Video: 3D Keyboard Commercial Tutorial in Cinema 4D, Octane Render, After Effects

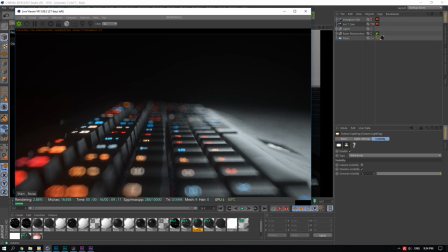[29:08]
now we're taking a look at our cameras here i haven't animation i
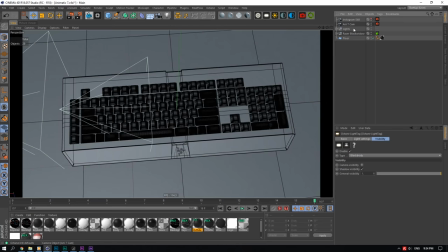[29:14]
guess we can do that animation is pretty basic um this
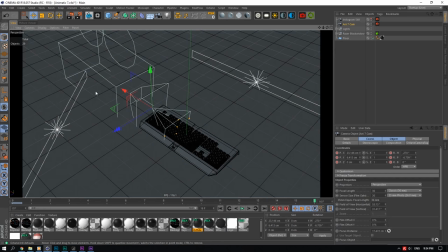[29:19]
camera most of the scene is just cameras moving position and rotating nothing else really everything else stays still keyboard lights everything stays still it's just the camera moving and rotating so here um camera's just moving back and forth literally just
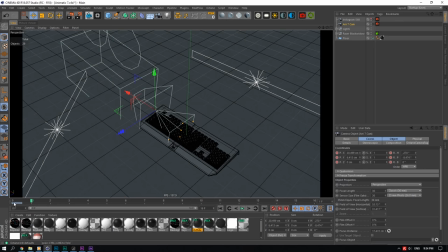[29:36]
the x the x-axis and slight rotation that's being animated and that's pretty much it for most of the projects the only project that um has slightly fancy
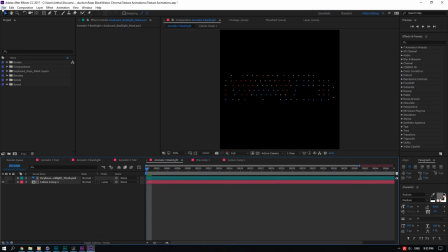[29:46]
animation is the dolly zoom one which well let's not open it that way if
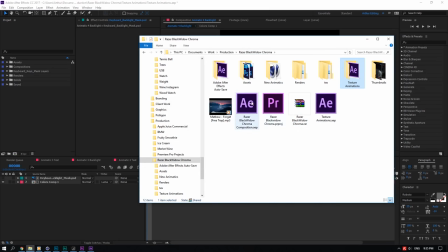[29:52]
you see my previous projects i'll get sued because commercial
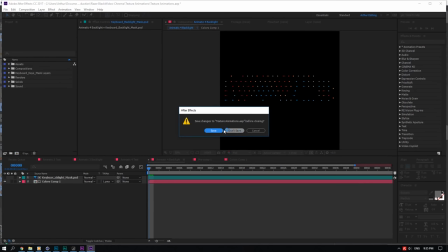[29:56]
work there so let's not do that uh don't save
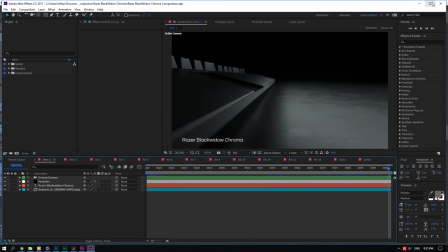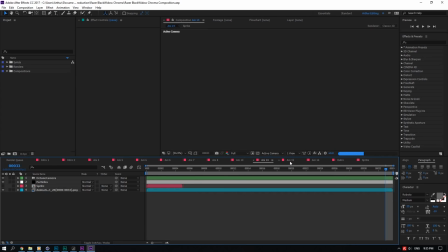[30:07]
where's the dolly zoom one it should be might be this one because this one usually takes yeah
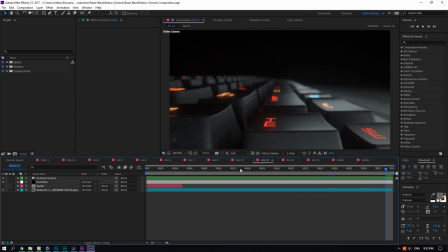[30:16]
um there's a lot of particles in this one even though you can't see it so animatic 14
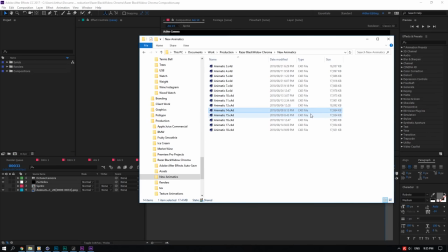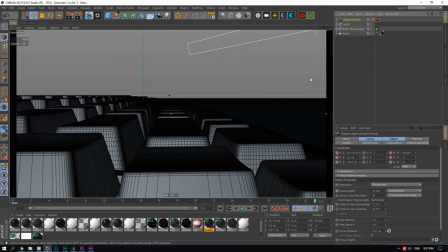[30:28]
is this one so the dolly zoom effect is actually quite an old trick in film and i decided it would look cool in in a 3d if i
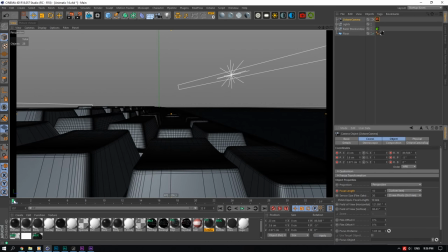[30:37]
use it in 3d what it's doing is you're changing the focal length while moving the camera so here the focal length is going up like
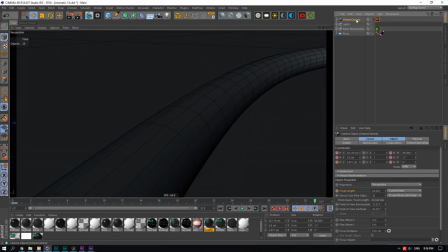[30:46]
so and then here if you take a look at the actual camera here
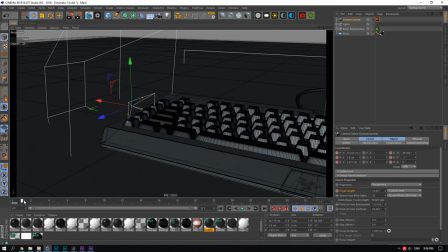[30:50]
let's just look here you can see the camera is just moving um backwards slightly to compensate for the focal length so um what will happen if you change the focal length here and not move the camera is you'll see
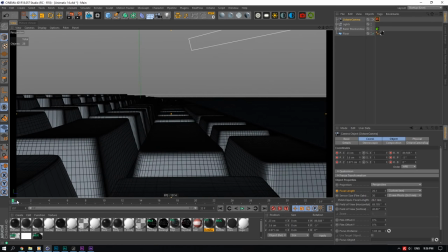[31:04]
that the camera looks like it's moving forward so what i had to do is move the camera backwards as well camera backwards as well so that it looks like the camera is staying
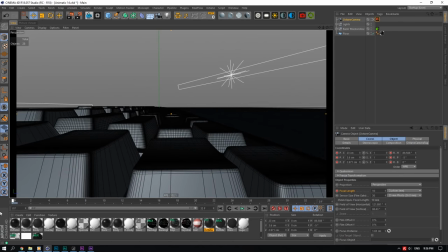[31:12]
in one place and then the focal then your whole perspective is being distorted which is a cool effect it's an
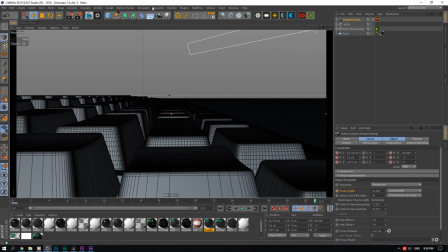[31:20]
old effect in film called the dolly zoom it's actually overused quite a lot but um i haven't really seen it much in 3d renders so i thought i might as well try something new there and that's pretty much the only fancy thing in terms of animation the rest is just rotating and moving
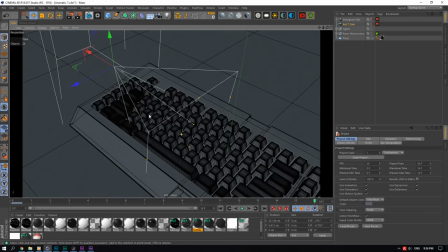[31:34]
cameras so yeah so that's it for the animation get into actual
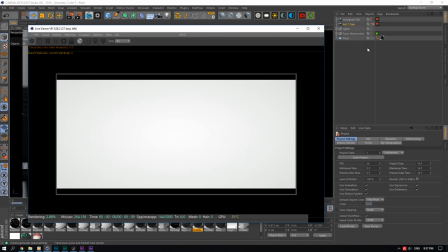[31:41]
camera now you know you can see let's take a look here I went for f-stop 8
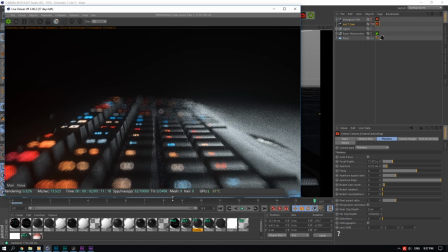[31:57]
generally the f-stops are pretty standard um f-stop 8 5.6 um generally those two and then i just turned off my bokeh roundness and went for side count of three i decided to go for that for just artistic reasons and then i also turned
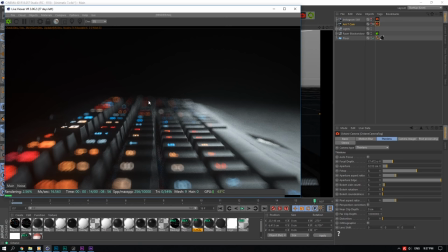[32:16]
up my aperture edge to three which gives a nice hollow look and in the actual depth of field and then i also have some motion blur going just added a uh object tag to my to my keyboard and then i clicked enable um the actual motion blur and then i just gave it
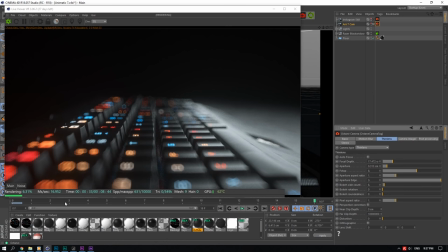[32:35]
a shutter speed to a realistic camera um shutter speed and then that's pretty much it um then you end up with something like
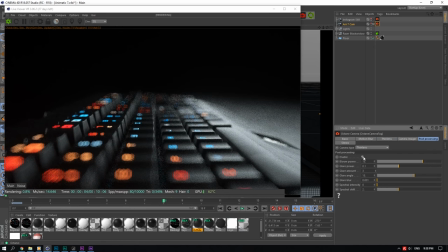[32:44]
this and also have some bloom going um from the actual lights and stuff which i thought would be cool just add a bit more blue light filling inside of the scene so it's a bit more fun and then my render settings pass
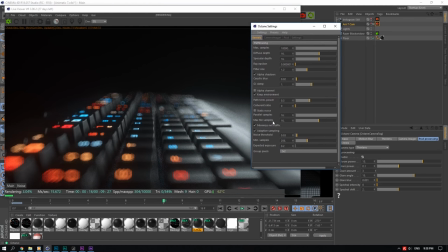[32:58]
tracing blah blah blah same old stuff um you also have some
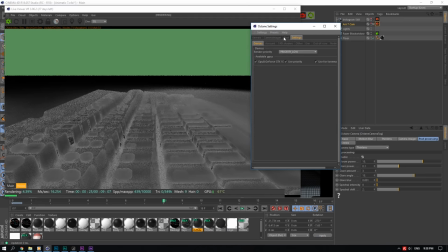[33:04]
adaptive sampling and that's it for the render settings and all pretty much
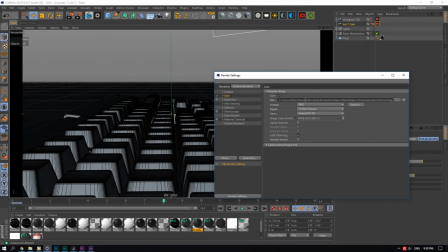[33:11]
it then i went and exported it as four case footage png 16 bit that's